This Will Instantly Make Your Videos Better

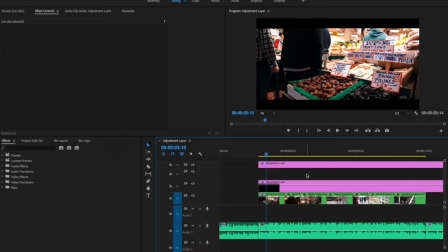182s
that was a little edit that i threw together for one of patches last videos and it plays into the three tips that i'm going to talk about here i'm giving all these tips from a videographer's perspective but i wanted anyone who makes videos to be able to use these tips so we're going
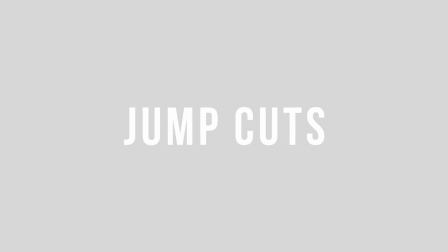194s
to start off with the first tip being jump cuts and i know this sounds like kind of obvious you're probably thinking like oh everybody knows how to
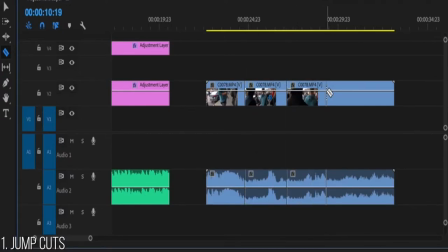202s
jump cut but i feel like people do not use jump cuts to their advantage if you go through this video that i did for patrick you'll
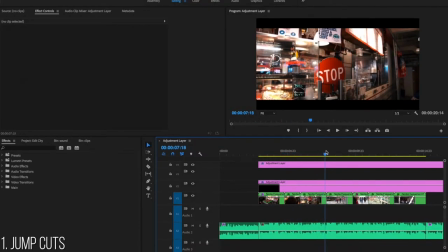209s
see that there was no fancy edits the video was clean and it was purely just jump cuts with the beat of the songs if i scroll
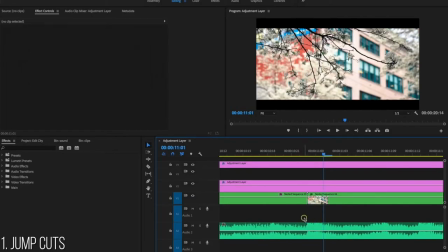216s
through here you'll see that i cut to the next scene right here at the start of the next beat or bass or snare whatever it might fall
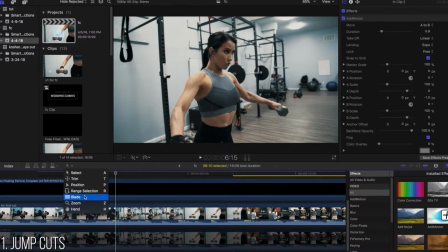223s
in to be at that song so that's like super important i see a lot of people missing the cue to cut to the next scene honestly that plays like a huge part in the cinematic feel of the video if you're too fast and too slow it'll feel really off it just kind of
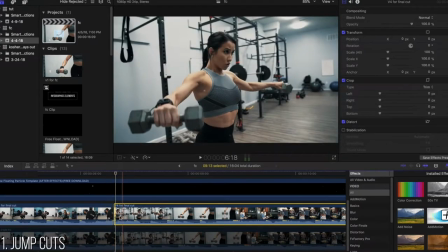235s
takes away from the video and as far as using jump cuts for any other type of videos as far as like makeup fitness or just like tutorials anything in that nature cut out your breaths cut out your arms and if you mess up on something if you're not trying to say it over if you know it just will not flow jump cut to where you correctly set it i mean these are like easy little tips that people will probably think
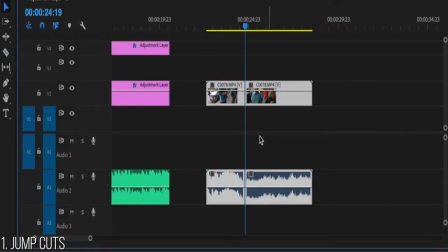255s
are obvious but you still see a lot of new youtubers or even like established youtubers still making these mistakes and they go a long way
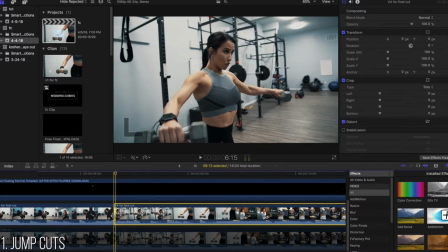261s
with making videos feel more professional. Another thing to go over is going to be color grading.
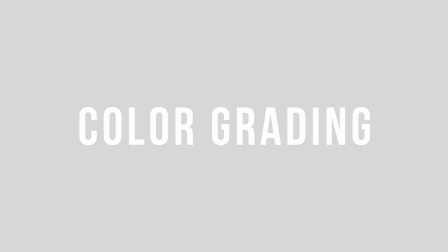266s
Honestly, I feel like color grading will probably fall under the most important of all of the three that I'm going to be going over.
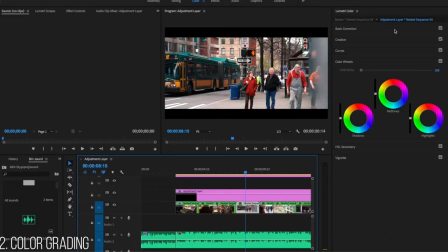273s
People feel like it's not necessary to color grade their videos, but this has got to be one of the most important things. It can actually trick people into thinking that you have a nicer camera than you actually do by bringing down the mid-tones or bringing down the shadows
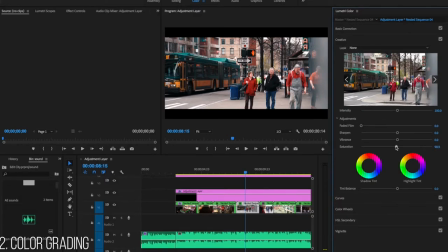284s
or even just adding some contrast to the video or just the basic fact of color correcting a scene if it's too bright or if it's too
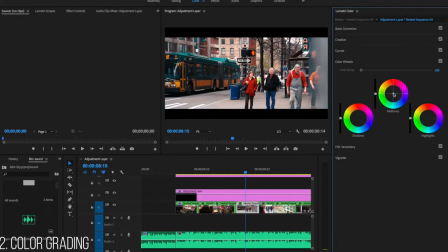290s
dark it's too yellow you can fix all that with color grading and color correction here so if you look at this video here with patrick when i remove the
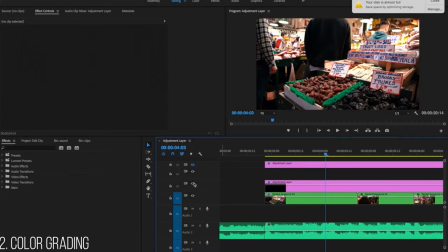298s
cinematic bars you can see how effective color grading here adding to the shadows adding a little bit of a red tint to the video
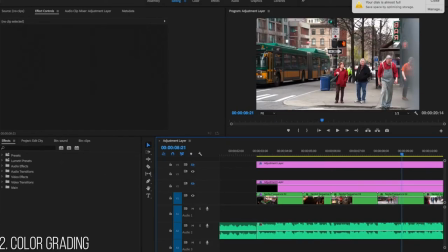305s
making it a little more cinematic here in the street scene you can see that it's like really flat overall once i add that color grading layer and it's going to be a red tint it's going to make all the colors more vivid and it's overall just going to give you more of a
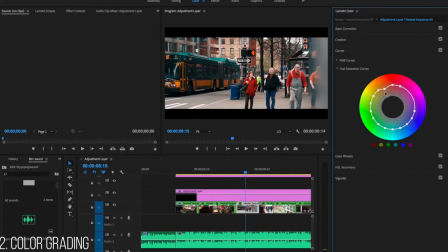317s
cinematic feel it's a pretty big deal when editing any type of video so if you guys want a full tutorial on color grading final cut or premiere just let me know i obviously want to do a video that the mass majority of people want to see either dm me or just leave a comment below and i can't either do like a quick tutorial on how to color grade and what i do on my steps of color grading the next tip is pretty tricky because it comes with experience and practice but that's going to be stabilization And there's a couple of things that you can do
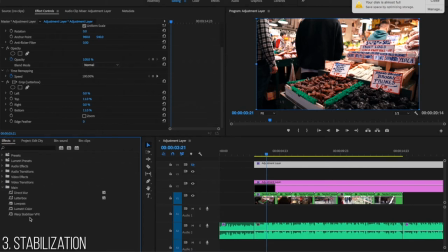342s
to cheat with this. You can use post stabilization and premiere or final cut premiere. I think it's called warp stabilization effects.
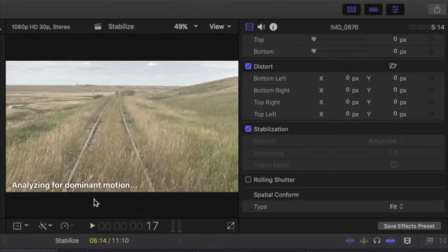349s
And then in final cut, it's going to be called stabilization. I'm pretty sure. So you can use those to your advantage to make your clips a little more stable.
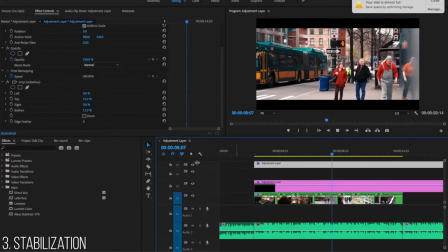356s
If you watch the videos through of the edit that I just showed you, you can see that they're really stable.
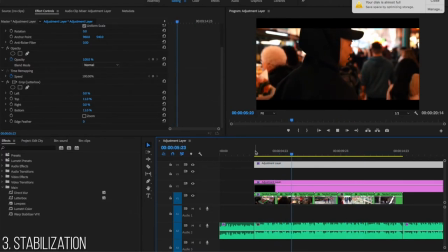361s
And honestly, that comes with me having so much practice with the camera combined with a little post stabilization. So, this element plays a little more into like cinematic type videos.
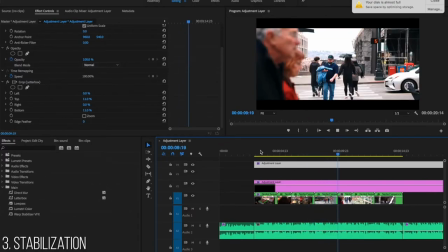370s
With those videos, you want your footage to be as stable as possible, just to give that cinematic feel.
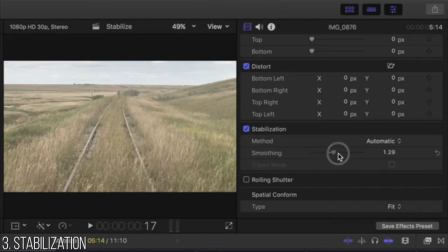375s
But it also plays a part in natural movement.
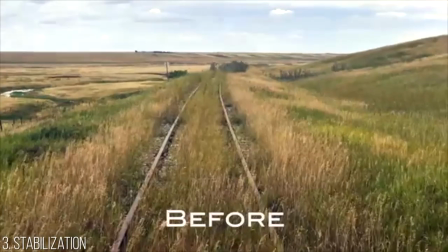377s
If you're holding your camera in a way that's going to make you a little more shaky, then obviously the stabilization is going to be off in your vlog or in your cinematic sequences.
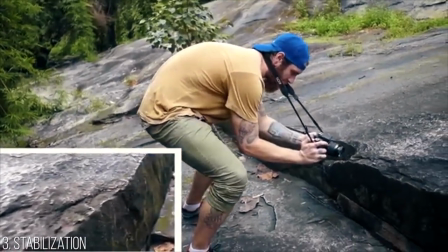385s
So when you're vlogging, try not to be running or making like sudden motions, or when you're filming the cinematic sequences, try to take like easy steps.
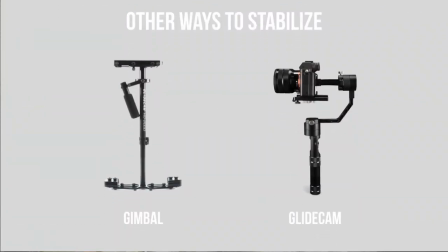391s
This paired up with a little bit of post stabilization is going to give you like the best results without of course using a glide cam or some type of electronic gimbal so i figure everyone can get something out of at least one of these tips and if not then drop me an idea in the comments down below or send me a message on instagram and i'll try to tackle that topic too but overall i hope everyone's taking something away from that i'm gonna end the video right here if you're new join the crew subscribe to the channel leave this video like before you leave and i will see you guys in the next video
Then I get back on the road